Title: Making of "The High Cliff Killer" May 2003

Anticipation was high. We lost the game like we lost most of our games. And I was more excited to go see the movie than I was to be a part of the football game. We didn't know what kind of turnout we were going to get. We thought it'd be pretty good, but we weren't sure. I do recall harassing some freshmen at lunch to go see it, and a lot of them were there. The game was over, and our coaches were all mad about losing, and a couple people were all sad and stuff. And me and Nick Conkle were just like, okay, we're going to go shower. We'll see you later, so. Aldi's got this fancy suit on. He's all professional about it. He's helping people to their seats, getting everything organized with the equipment. I was extremely excited. I sat down. My parents were there. All my friends were there. Ended up being a full house. Had to hold people back. Wouldn't let people in because the place was too full. Of course, I got a front row seat, you know, being a star and all. But watching it was really cool. Like people laughing, you know, interacting with the movie, if you will. It was just really exciting to see myself on the big screen. It's pretty fun seeing myself on screen.
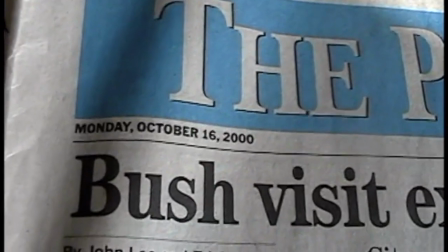[13:35]
Had a pretty good time. It was really cool. And then afterwards, we had an interview with the guy from the Post Crescent.
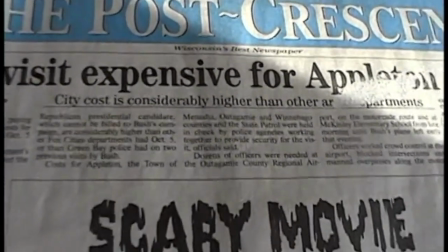[13:41]
Asked us a couple questions. And so they watched like the first maybe 15 minutes of it and then left.
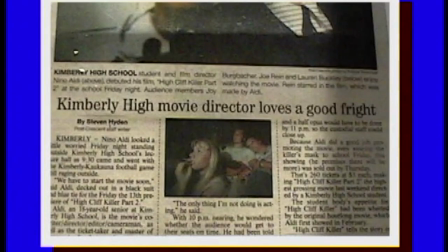[13:47]
Did the article on the front page. It goes to show how much really goes on in Wisconsin.
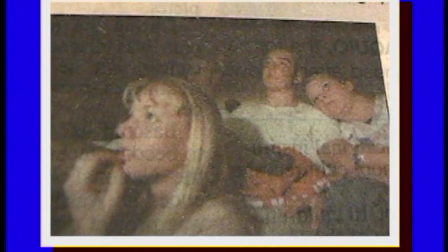[13:52]
This movie here is much shorter than the one that had been played at school. Probably a half an hour shorter now. It's I took out the grotesque scene, which I call my deleted scene.
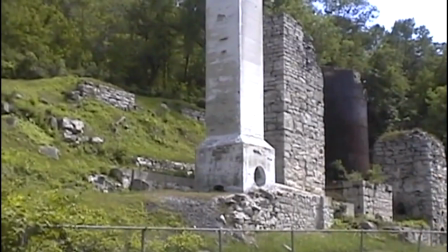[14:05]
The scene got deleted, I guess, because it was too violent or too bad for a high school kid to have. I took that out really because the scene was just there to show that there is a killer out.
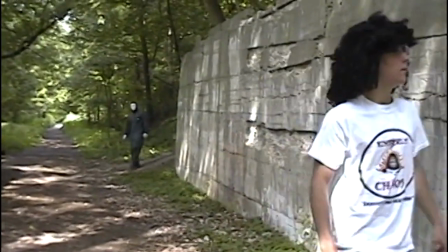[14:18]
It's actually the first time you actually show the killer. It was one of the rare times I get two chicks. Greg Schnazy, who I gave the name Otis, he was in Otis in the credits, even though no one even said his name,
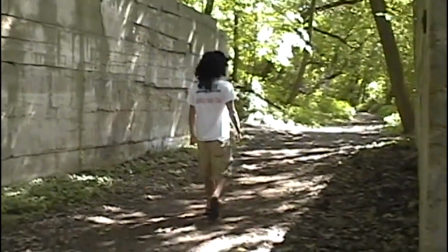[14:30]
but he was wearing a wig, which makes it goofy, and the reason why he was wearing a wig was because I knew I was going to cut off his head and
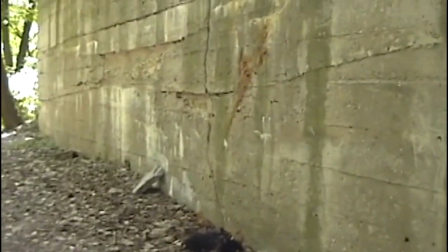[14:38]
slam it against a wall for an effect, which didn't work, and it just looks goofy. Another reason why this could have been removed is because of the lack of acting ability, not by myself. Greg Schnazy is a great actor. A+ in my book. My co-actors, they were subpar compared to Joe. I apologize to Nino, because my girlfriend was in the movie.
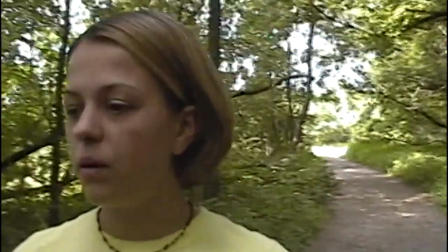[15:06]
All she could do was walk and say a couple lines, and she couldn't even do it. She's rancid. Rancid actress. Nino, I'm sorry. But you gave it a shot. She did a poor job, I admit it. Poor job. Poor actress. God bless their hearts. They helped me when I was in need, but... She's gonna hate you when she sees that. No, she'll laugh. But they tried and they did it for me, and it's just still a funny scene to watch.
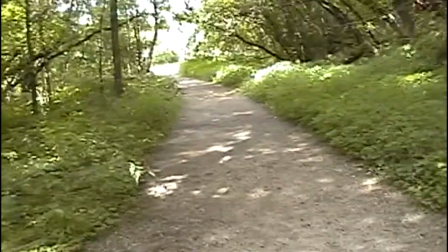[15:36]
So it'll be there for the deleted scene. I'm not gonna take it out completely, but you can watch that too. After it's all said and done now, after doing this, I can finally push this aside.
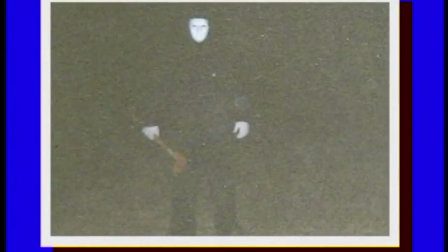[15:50]
I've been wanting to do this special edition video or DVD for a long time.
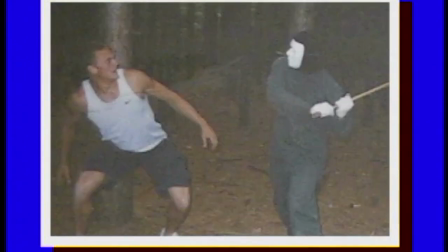[15:56]
Now I can finally let it go.
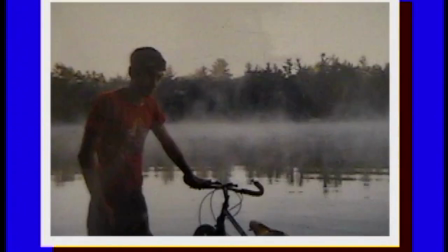[15:57]
Now I'm almost 21 now, and I shot the first one when I was a junior in high school, and then the second one before my senior year, so I was 17.
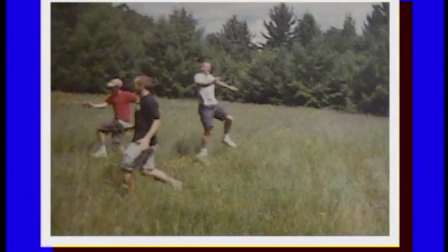[16:06]
So now, 4 years later, I can now push it aside.
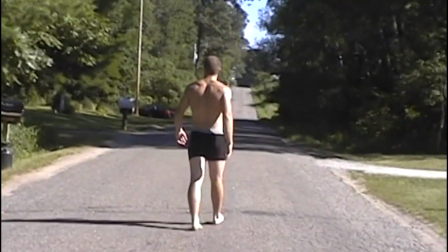[16:11]
You have Joe, who's doing his, he's in college in Minnesota. Adam's in UWM in Milwaukee. Nick goes to boys' school, MSOU.
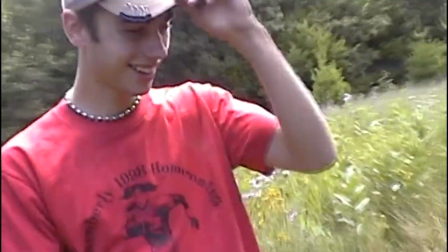[16:24]
And, Tony's over in Minnesota, too. I'm out here in Los Angeles now. It's a lot of fun for me to do this.